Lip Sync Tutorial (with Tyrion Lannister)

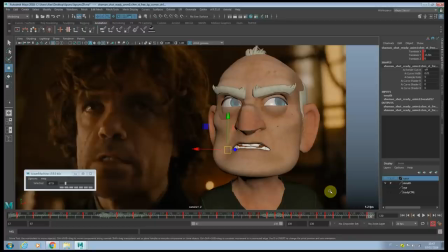2250s
Easy in, easy out is really good for lip sync because it helps you to read the phonemes better when you go
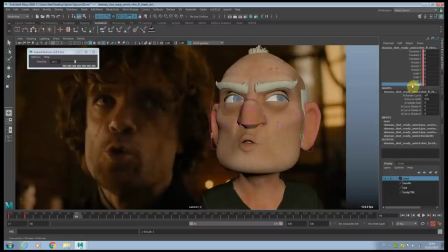2256s
as a transition from one shape to another in a very short frames, okay? In this last section, I decided to show you how do I work on the puff cheek here and some of the muscles on the face as well, how they are connected to the lip sync.
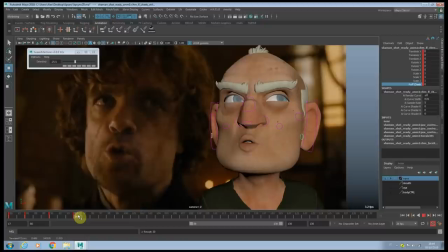2272s
I tend to go to the extreme part of it and increase the cheek here. Here I decided to go back to the original value, okay?
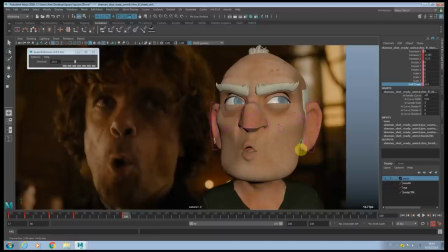2284s
And that's because during the O shape, this is, you see how the face is stretching overall here, and reduce here the, you know, the puff value. Of course, I always gonna use the easing in, easy out, you know, so it doesn't look too floaty.
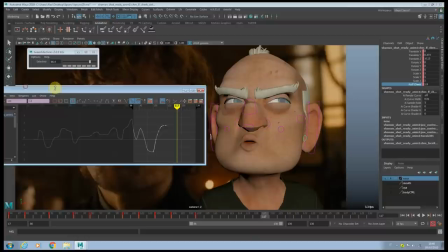2304s
And here, as long as it starts to go up, you see how the face immediately is gaining volume again.
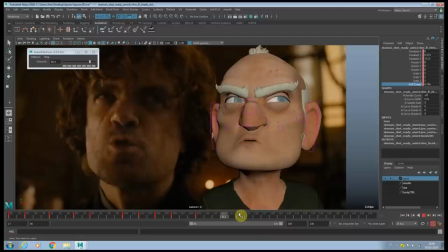2312s
In this section, we have to be careful not to exaggerate it too much, because we have another extreme when it's gonna be really big. It's gonna say swallow it. You see how here is getting bigger. Okay, so definitely this is the section where you really wanna push it as much as you can.
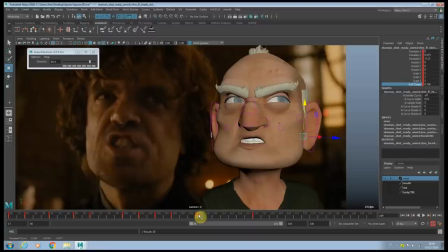2330s
Exaggerate even more if you have to. So here for a moment
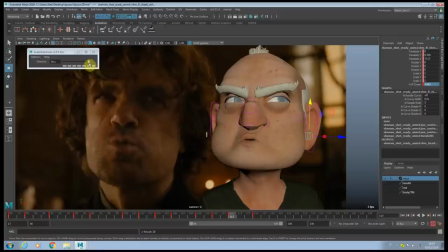2349s
I wanna going down here, and again using the easy in. So in a couple of frames, after we reach our extreme, we're gonna go
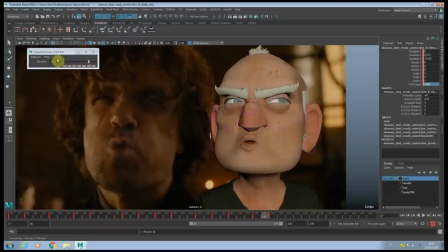2363s
to a negative value here, and here again we're gonna have like an easy in. Okay, so we're gonna have a little easy in here, and then the explosion here when you go negative, and then you're kind of bouncing back
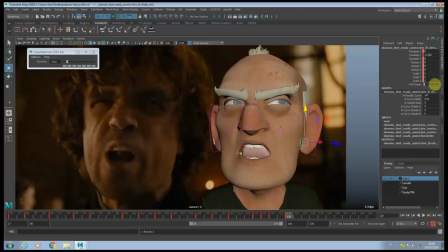2384s
to its normal value. Okay. Maybe if here is -3.7, actually here it could be -1.
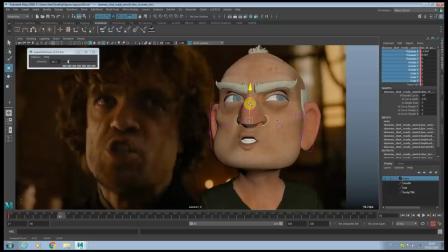2397s
And now we're gonna do kind of the same for the nose. Okay. Okay, this is the extreme, so we're gonna push this part of the nose really higher. See here I started to go really low in here. Okay.
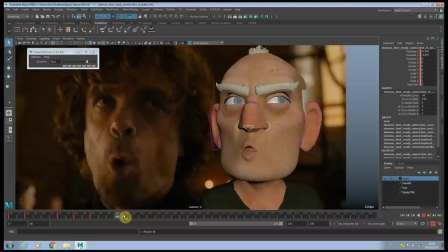2418s
And then for this expression, you're really pushing it down. Okay. You see, it looks very organic, the face now. And this is the part where you're compressing the nose. Okay.
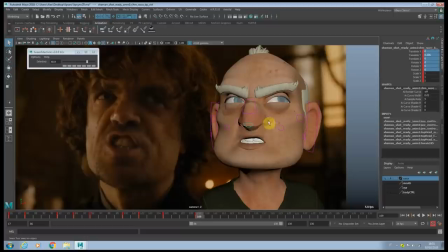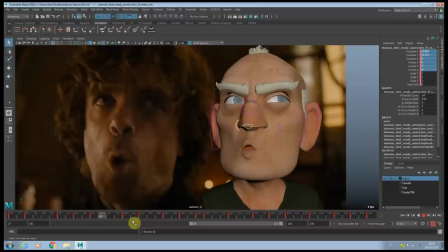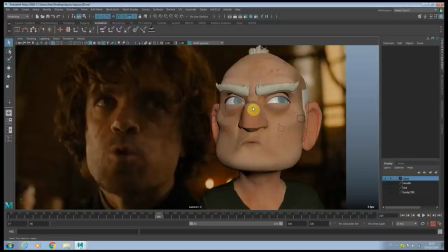2447s
So if you've done this correctly, at some point you can go in the graffito and tweak it, exaggerate it, or reduce it. Depends how have you done it. And you can repeat the same process more or less and do exactly the same with those two controllers for the cheek and the ears as well, okay?
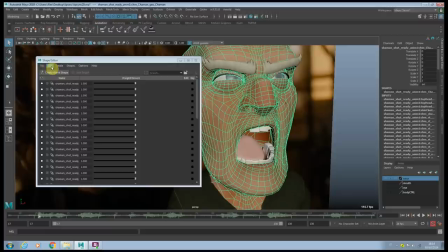2463s
Last tip I want to give you guys is about improving deformation through blend shape.
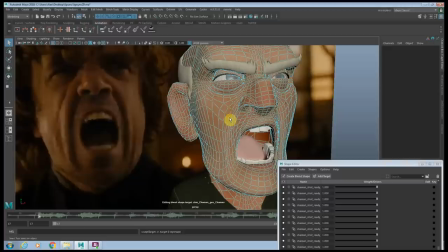2466s
So we can open the shape editor, create a blend shape, give them a custom name, and create a target.
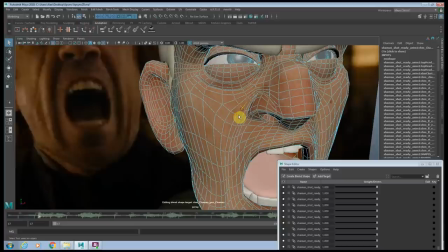2474s
At this point you can adjust the vertex, okay? And what I'm gonna do is actually
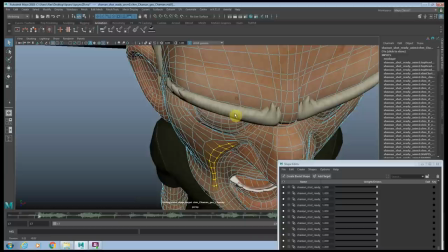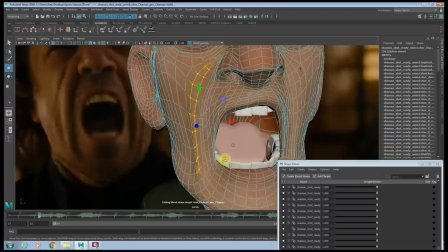2484s
I'm gonna select all those vertex here, push them much more forward, okay?
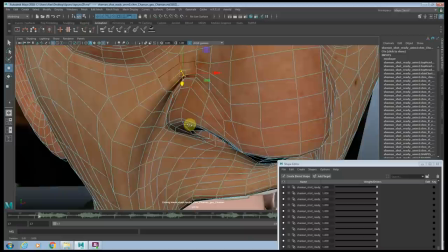2496s
Okay, especially here around the nose.